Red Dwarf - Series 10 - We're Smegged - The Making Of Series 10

So we had to go over the whole model and re-glue all the existing parts,
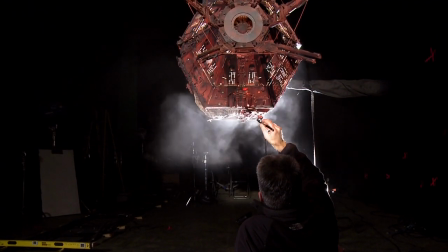4695s
as well as reconfigure all the panels and to make up for the missing 2 metres in the middle. When we first had the model in, there was the hand we found, which was like Crichton's hand in one of the bays.
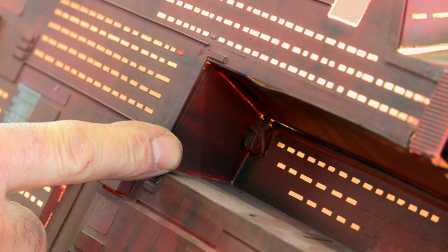4707s
That bay actually was taken off, but we took the hand off and we actually put it back. And I think it's just here behind me,
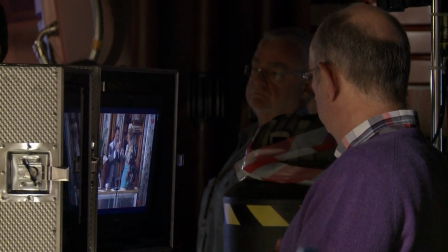4713s
here in the corner. Charles asked me to come and see him to say that he wanted to bring the miniature shoot forward, so we were shooting simultaneously show 6 and the miniatures.
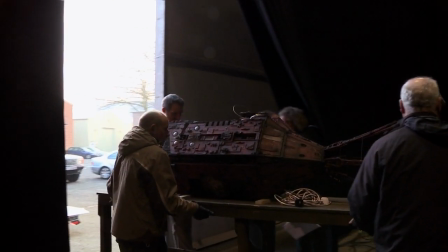4727s
And I said, but that's not possible because I can't direct both. And he said, no, the miniatures don't need to be directed. And I went, yeah, they do. We had to move it forward because we needed to use the people that we already had contracted and working on it, which didn't give Doug enough time.
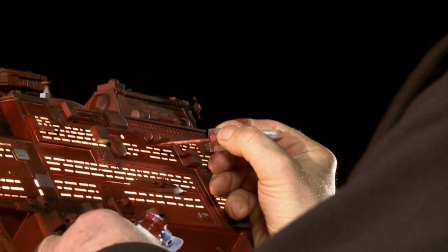4743s
No one had enough time. No one was ready. Nothing was prepared. And you need a Red Dwarf director there to go, look, this is the series, because a Red Dwarf flyby isn't just a Red Dwarf flyby.
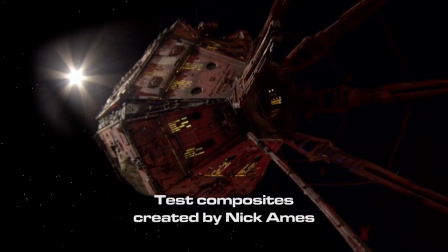4755s
It can mean all sorts of things. The opening Red Dwarf shot is flying away from a sun because it establishes the sun.
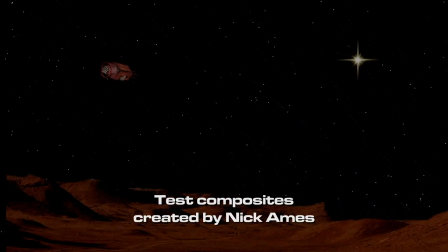4760s
That's a specific shot. In show three, the Red Dwarf shot's flying towards a kind of Jesus star with sand and desert, three kings. It's a thematic shot, and there's no director there, and it was never going to work. I was in the workshop with Michael, and they said, we need these craft for show six, and Michael's going, well, how am I going to get this done? Where am I going to get it done? You know, how can we build something in, like, 24 hours?
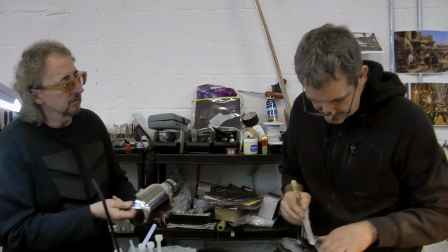4783s
At this point, the Death Ship didn't exist. The Annihilators didn't exist.
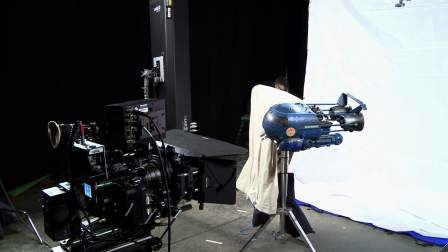4788s
The meteors didn't exist. Neither did the meteor cavern. So all this was being prepared on the day of the actual shoot. So it wasn't just me who was affected, it was the entire production team. The art department were trying to come up with solutions overnight, and Doug was only getting to see the results the morning of the shoot. And then everything happened on the day, even with Blue Midget,
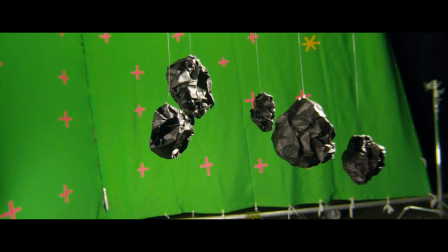4810s
the scene with the meteorites, that was on the day Michael's trying to come up with ideas. What's that? And he goes, oh, those are your meteors. I went, what is that stuff? And he said, oh, it's black wrap. Don't be so down, it's gonna be great. It'll be textured with rock-looking things and they'll be rotated, it'll be great.
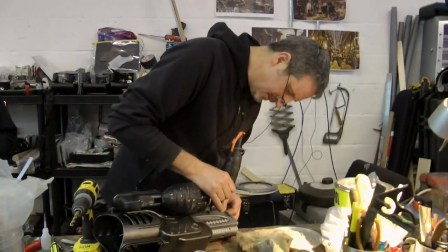4829s
We really only had literally a night to pull together the model of the Death Ship,
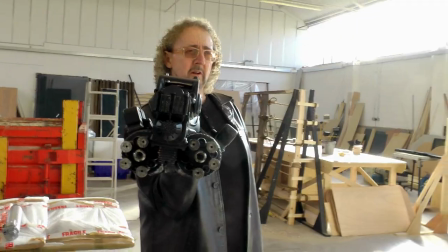4835s
and I'm not quite sure at this stage yet whether that Death Ship model worked.
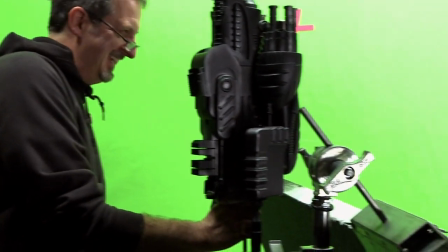4839s
Because it was only literally a night to pull a model together on camera, we're fighting quite a lot of issues.
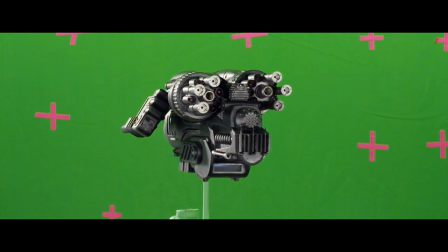4845s
I mean, when you're starting to look at models in such close detail, it was a hard call. We succeeded in producing something. Whether or not it was good enough in the end, I'm not sure yet. We hope so. We're shooting on the Red Epic. Red Epic as well. And one interesting situation that I've put forward on this is that the main action photography is being shot at 4K, and this is to satisfy future usage, high definition, yes. Blu-ray and the rest of it.
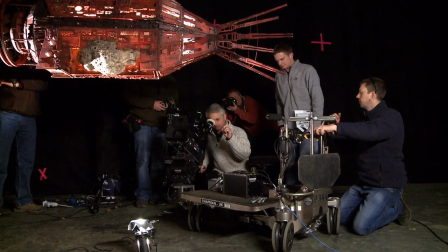4875s
Whereas on the miniatures, because we're shooting them very close up,
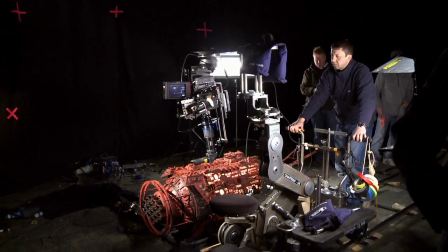4879s
I've opted to shoot at 2K resolution, and this is only to take the edge off the models.
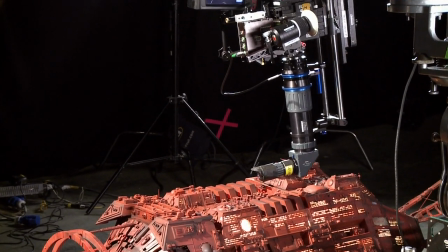4885s
It also allows us to shoot on the equivalent of a 16mm format, which helps us with focus issues. Yeah, the problem with shooting 2K in the first case is it produces it with a letterbox, it's not 16x9.
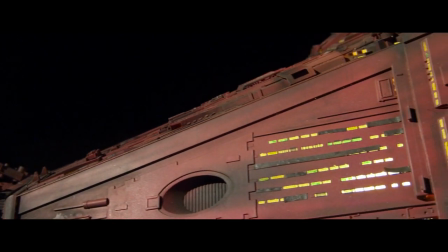4899s
Therefore, any spaceship or model that goes over the edge, top or bottom, must be picturing,
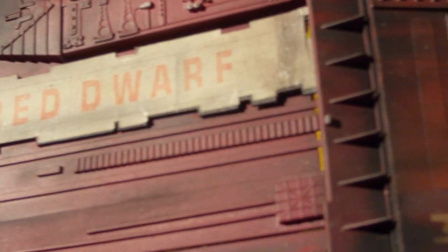4904s
otherwise you'll see it cropped in the middle of the frame. It became very clear then that we had to reshoot everything.
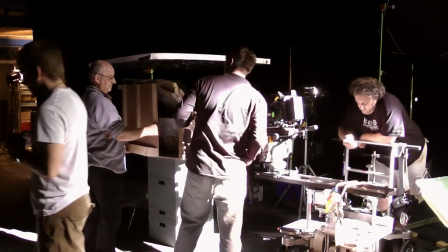4911s
This time with me directing.
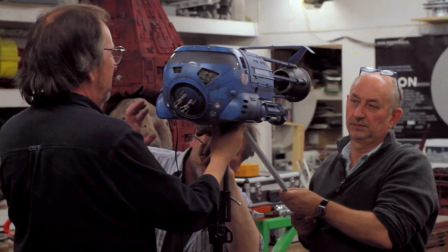4915s
I tried to get Bill Pearson into the series at the beginning, taking people to his workshop and going,
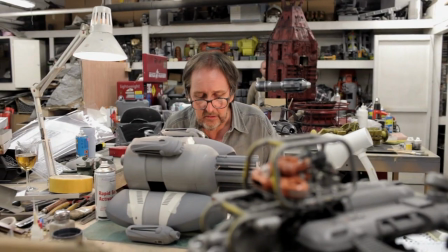4921s
Bill's got all this stuff, guns, miniatures, all sorts. He's such a friend of the show. Please, let's use him. And they didn't want to use him for whatever reason. So I then went to Bill.